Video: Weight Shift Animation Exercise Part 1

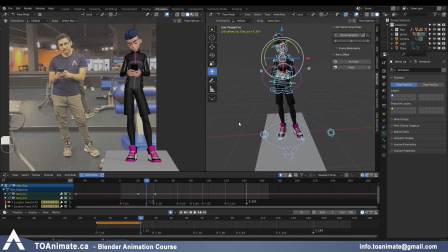(4:06)
This particular weight shift is not necessarily a body mechanics thing, just because there's no reason right now for him to shift the weight. It's just a natural adjustment when you're standing. So let's do that. I usually like starting with the center of gravity and working my way out from there.
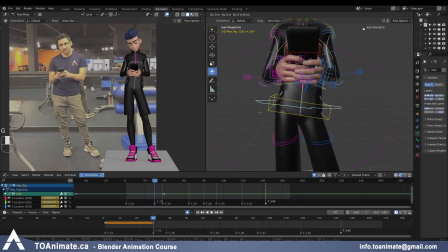(4:22)
So I'm just grabbing the cog and I'm just pressing G and moving it just very slightly to the left. And again, I'm just flipping and looking both at the camera view and my perspective view. I want it to be very subtle. I don't need more than that. And you have to remember that chain reaction in the body, right?
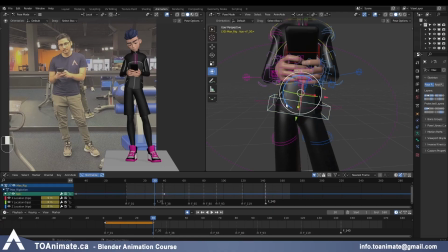(4:40)
So if my cog is moving a little bit to the left, I would expect my hip to travel just a bit higher as well. If you feel like it's moving too much, you can hold shift while you're doing this, and it will give you a little bit better control.
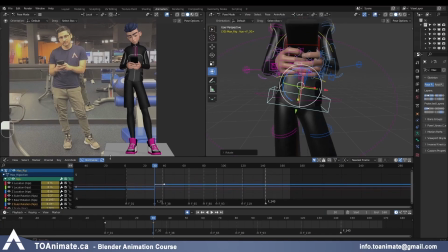(4:53)
Or what I like to do is have the graph editor here and then just go to the Z rotation And if it's too much, I'll just press GY and bring the value lower a little bit closer to that previous value. This is how I prefer to work. So again, just a little bit of back and forth.
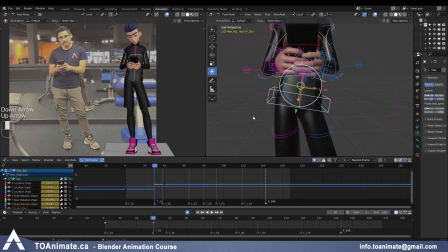(5:14)
And it's subtle enough. So I'll leave that for now. And let me continue scrubbing. I can also see that when the weight shifts, the chest travels to the right a little bit. So here it's a little bit more straighter, and now it's leaning a little bit more to the right, and it's very subtle again.
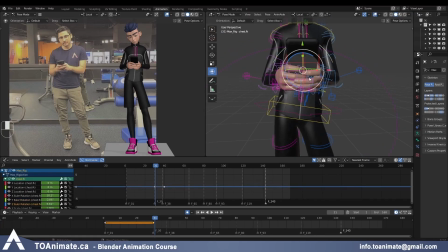(5:31)
So what I'll do, I can either just grab the chest and do that, but it's more isolated to the top of the body. So I'm just gonna grab the center of gravity again and just rotate it slightly on the y-axis. And be careful, I accidentally went to frame 31 instead of frame 30.
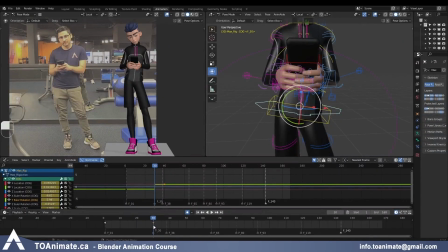(5:50)
So I'm just gonna grab that and shift it back to frame 30. And maybe make it a little bit smaller. And I'm gonna go back and forth again. So that works, it's just the head is really stuck in place right now. If you look here on the screen right.
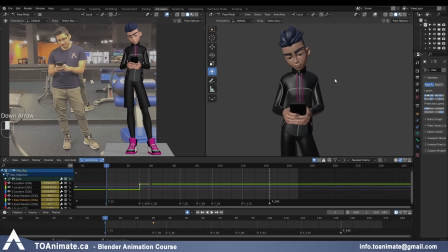(6:08)
And if Max was continuing to look down at this point, I would want to fix that. I don't want the head to ever feel stuck in place while the body is moving, but it's okay now because the head is going to be lifting up, so that's not going to be an issue. So let's bring the hands a little bit higher. Again, you can see that in the reference.
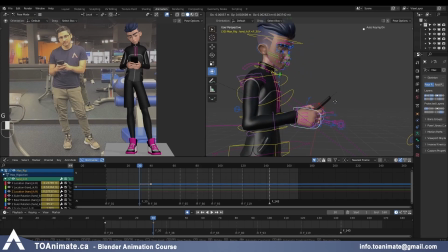(6:27)
Just bring them up, maybe a little bit closer to the body. You want to be working in all of your axes. You don't want to always just be working from the front view and just move it side to side. You maybe want to bring it a little bit closer or a little bit farther away.
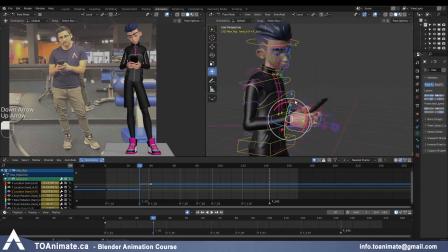(6:40)
And I'm also going to rotate the hands up a little bit. And maybe on another axis as well. There we go. And I have a feeling there's a little bit of a breath happening.
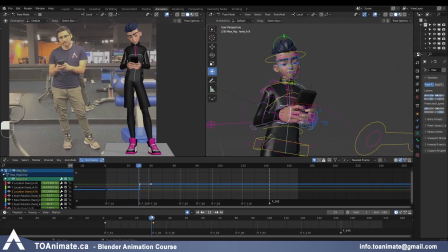(6:58)
It's so subtle, but I feel like I can add that to the animation. It's not going to hurt. So what I like to do personally is just grabbing the X scale axis and just expanding the chest just a little bit and then bringing the shoulders up.
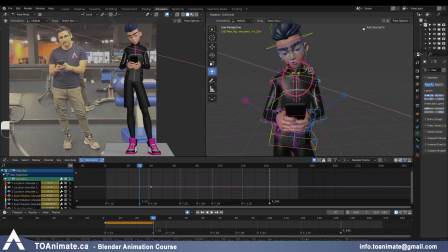(7:15)
So I just move it up a little bit on the X axis, which works well with the hands too because the hands are going up a little. But what I don't like is the elbows traveling outwards that much. So I'm just gonna take those and just slightly bring it inwards.
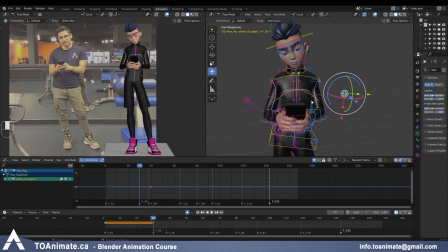(7:34)
And sometimes instead of having my mouse in the perspective view while doing that, I move it over to the camera view. And here I can make those adjustments from the camera view angle because ultimately that's what matters to me.
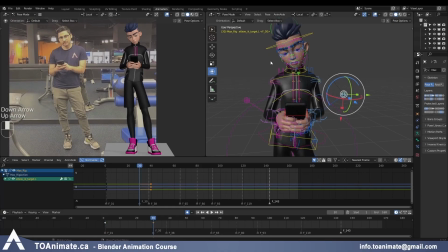(7:48)
So now it looks like Max is taking a breath. And of course the biggest thing here is the head looking up. So I'm gonna rotate it up. And let's see if there's any Z or Y rotation as well.
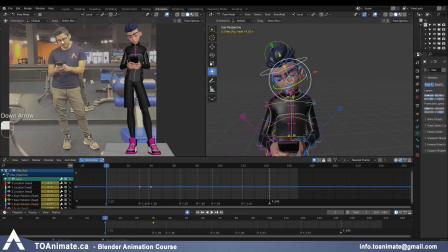(8:04)
So there definitely is. Here you can see the nose is more towards the left side of the face. And here it's still a little bit towards the left, but it's more straight on.
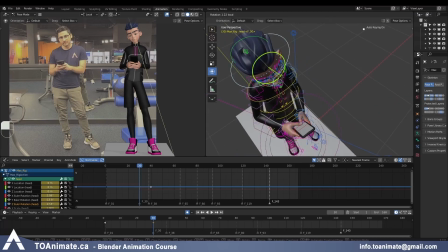(8:14)
So I'm definitely gonna do that. Maybe this much.
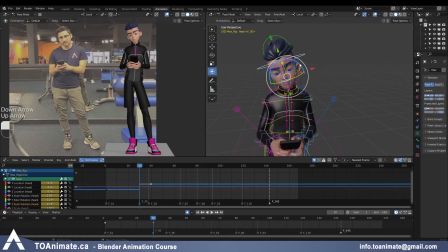(8:20)
And the head is also more straighter this way. And since the head is going up, I'm also gonna follow the connectivity in the body and just slightly move the neck.
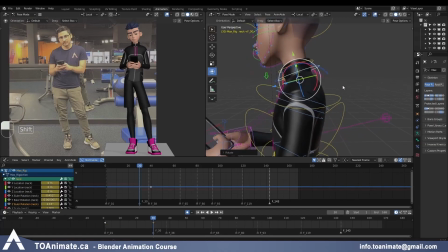(8:34)
It's just like 1 pixel, but I feel like it helps because you add it everywhere. So the chest will move up a little too. And we also wanna do that with the breath. So when he inhales, you want the chest to kind of rotate back a little bit, so that's perfect.
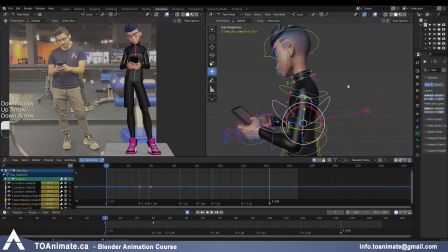(8:50)
Plus the hands are going up, so everything kind of feels more connected now.
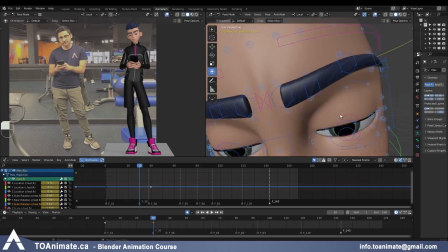(8:56)
The next thing we need is the eyes. So I'm gonna open the eyelids a little bit more.
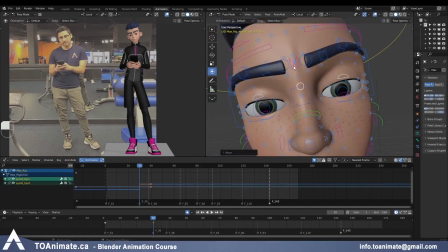(9:04)
I still want the eyes to feel a little bit lazy. I don't want them to be too wide just because there isn't anything crazy happening, right?
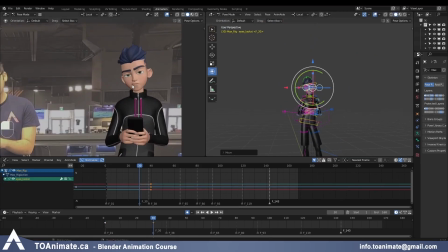(9:11)
And I'm gonna grab the eyes, bring them up. And here I really wanna see what it looks like in the camera view, if it's looking good or not.
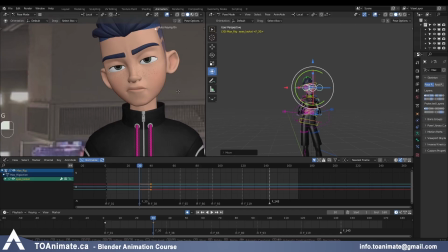(9:19)
And I don't want him to be looking straight at me, so I'm just gonna shift him a little bit to the side as if he's looking past the camera.
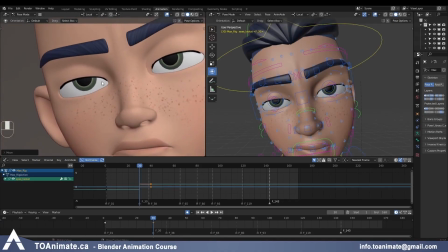(9:26)
Now the eyelids are a little bit wavy, you can see that,
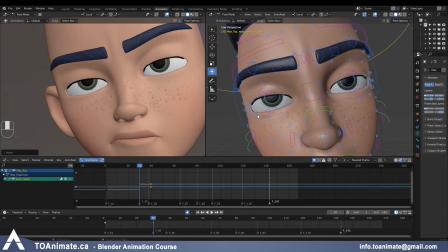(9:30)
and that's because I was using all these tweakers to make the looking down position look nice, but they don't work so well with the face rotated upwards, so I'm gonna take some time to shape that.
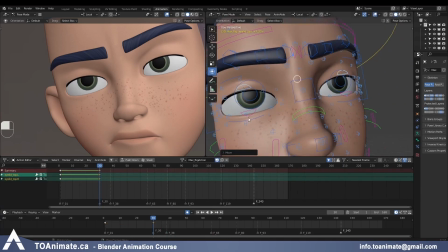(9:45)
Okay, so the eyes look better now,
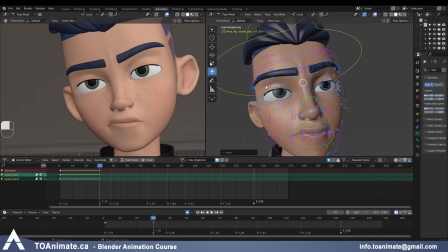(9:47)
and I'm also going to lift the eyebrows a little bit because I feel like usually when you're paying attention to your phone and then you notice something ahead of you, your eyebrows go a little bit up. even just to acknowledge that there is a little bit of a change. So let's do that next.
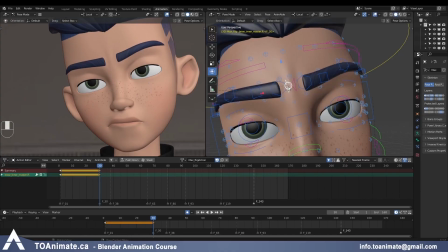(10:06)
So I'll bring them up a bit, but also I don't want the furrow to be as pronounced. I'm just gonna relax the eyebrows a little.
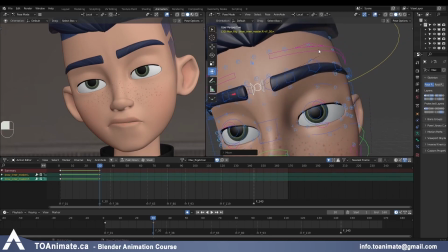(10:17)
And maybe I'll push this eyebrow just a little bit higher. And let's bring these eyelid shapers a little higher too.
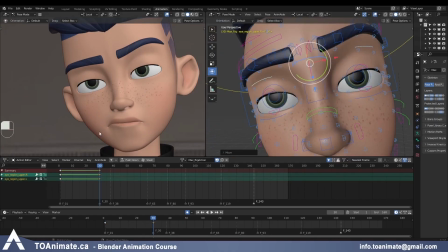(10:27)
For the lower face, I want to start relaxing this pout that he has.
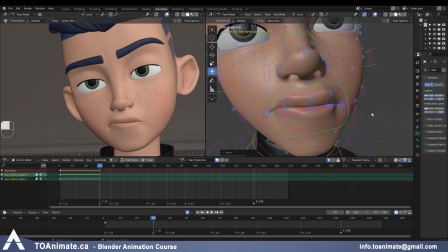(10:33)
And I'm not gonna do it fully right now, but I'm just gonna start easing out of it a little. So I have this lip curl property. I'm gonna reduce it now. And start pushing this out a little.
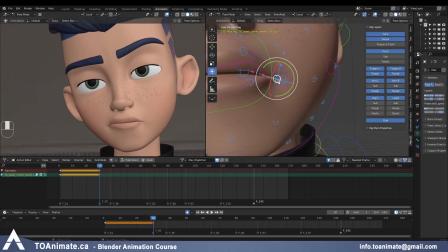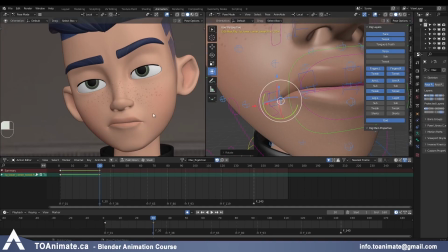(10:52)
So it's still there, but it's more subtle now. And by the time he looks down, I'm just gonna fully relax it. And you can see the pose is still kind of bored. He is half lidded, but there's a little bit of questioning in his eyebrows.
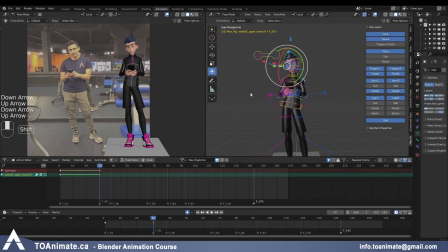(11:05)
And we're gonna scrub back and forth again. Actually, I wanna be seeing both the camera view and my perspective view. So I'm just gonna turn off my controllers and just go back and forth.
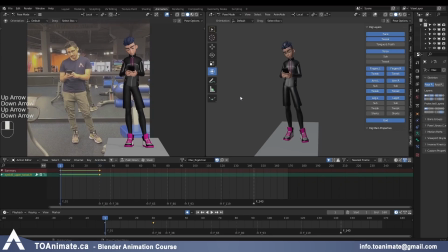(11:20)
See if it looks good, if it kind of matches the reference, what I'm trying to extract from it. I feel like his head might be rotated a little too high. So I'll just bring it lower. And that's my x-axis. So let's bring it closer to the previous pose.
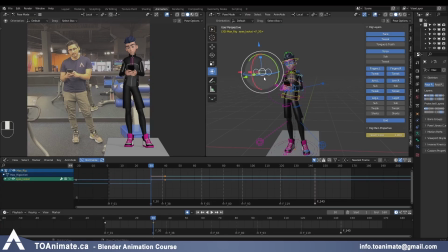(11:36)
And because the head went down a little bit, I need to bring this eye controller a little higher, which is my Z location.
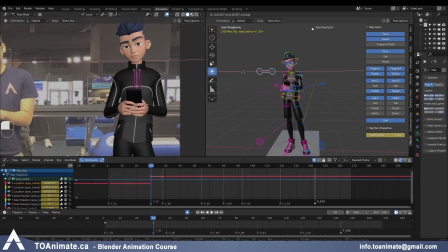(11:45)
And let me adjust the direction he's looking at a little more, because I feel like he was looking too far left, and I think that's good.
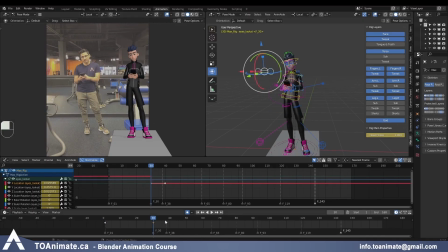(11:54)
Okay, so now we have two poses, and let's go to our next marker, which is frame 38, and work on that pose. Select everything with A, press I to key it, and now because we have a key, we're able to go back and forth between this key and the last key.
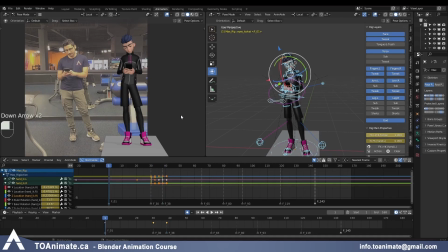(12:15)
So because this pose on 38 is very similar to frame 1, I'm also gonna just see what's different there.